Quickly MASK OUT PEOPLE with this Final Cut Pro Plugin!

So we all know that DaVinci Resolve is amazing but maybe you're already so used to or even invested in Final Cut Pro that you don't want to switch or maybe you prefer editing on a MacBook Pro and with a small screen size it's just better to use something simple like Final Cut but you still want to have the power of DaVinci Resolve in there and today I have a super powerful plugin for you that brings one of the best functionalities of DaVinci Resolve to Final Cut Pro. The plugin is called Keeper, so let me show you.
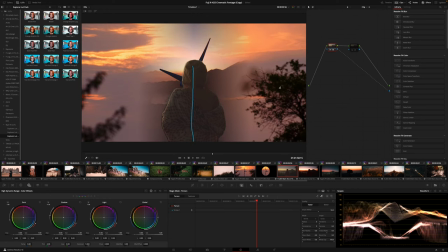The tool I'm talking about is the Magic Mask in DaVinci Resolve and I use it a lot because it automatically detects people and objects so
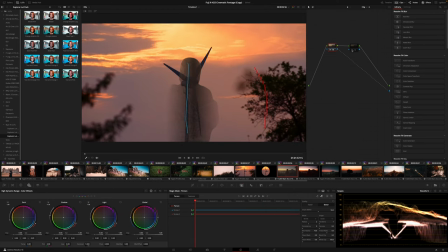I can quickly adjust the exposure of a person or I can completely replace the background as I did in my recent Fujifilm X-H2S video. And that is exactly what the Plugin Keeper from FX Factory does as well and I would actually say it makes it even easier. And by the way this video is sponsored by FX Factory but I already bought and used the plugin a long time ago and i absolutely loved it so this is a completely independent review or video however you want to call it so let me show you the plugin now using keeper is super
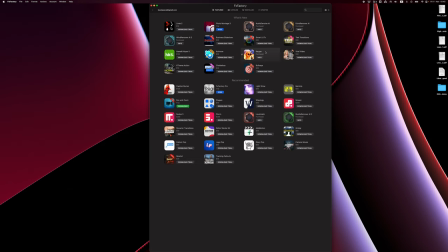straightforward all you have to do is to install it via the fx factory app what i like because with that you don't have to take care of
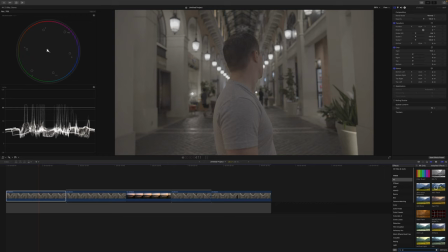every individual plugin that you buy from them and after that you only have to apply it to a clip with a person and it automatically detects the person and removes the background and you don't have to do anything and that is actually the point that makes it even easier to use in the magic mask in DaVinci Resolve because there you still have to tell DaVinci Resolve what it should mask out instead of it doing it automatically but that is also the only disadvantage of the plugin really compared to DaVinci Resolve. It only works on people you can't do it with other objects as it is in DaVinci Resolve. Not a big issue most of the time you want to mask out people anyway but it would be nice to also have the functionality to apply it to other objects. Now right after applying the plugin it's not really in a condition where I would leave it like it is.
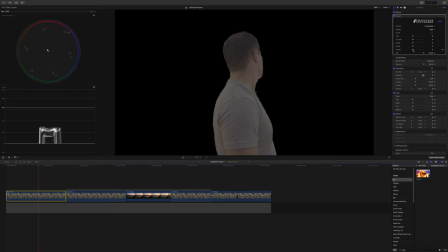I would always set the quality to high because that makes everything look a lot better and I would also use the adjustments thicken, erode and soften to make the edges a bit smoother so otherwise it's a bit too harsh and when you make adjustments then it's too obvious it doesn't come natural. So as you can see it's actually super easy to use but let me also show a few use cases for it because maybe you think okay it looks cool but what would you use it for and my first example here is for color grading oftentimes you have the situation that a person is
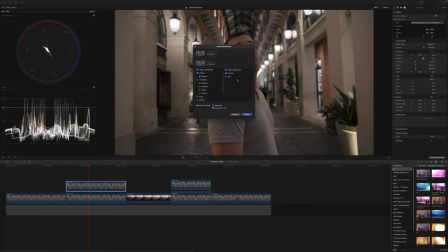slightly underexposed and in that case you can just copy the clip on top of each other and apply keeper to the top clip make your adjustments there and then you can apply color grades only to the person by color grading the clip on top so you can color grade the background individually from
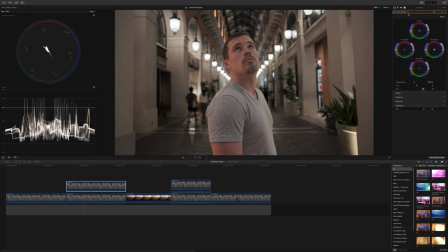the person. That helps a lot. For example, if you want to raise the exposure of the person, but also apply a bit of contrast there so that it doesn't look too flat. And then you oftentimes end up getting a much nicer look. Same cons for the background. You could also now make the background a little bit darker or even desaturated or add a bit of teal or
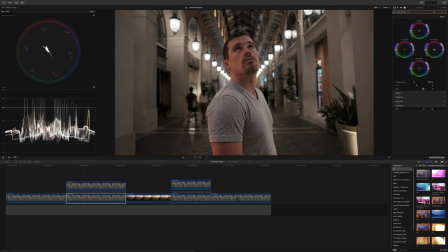blue in the background to separate the background a little bit more from the person. Now you could also do that in Final Cut by using those masks in the color grading tools and maybe even use the qualifiers. But oftentimes you end up sitting there and fiddling around until you get it right and then you have similar colors in the background and that doesn't really come out good because the color grade might affect your background then and it doesn't look that nice. So this plug-in keeper actually makes it a lot easier because you only have to apply it to some quick adjustments there and you can completely color grade a person as you want.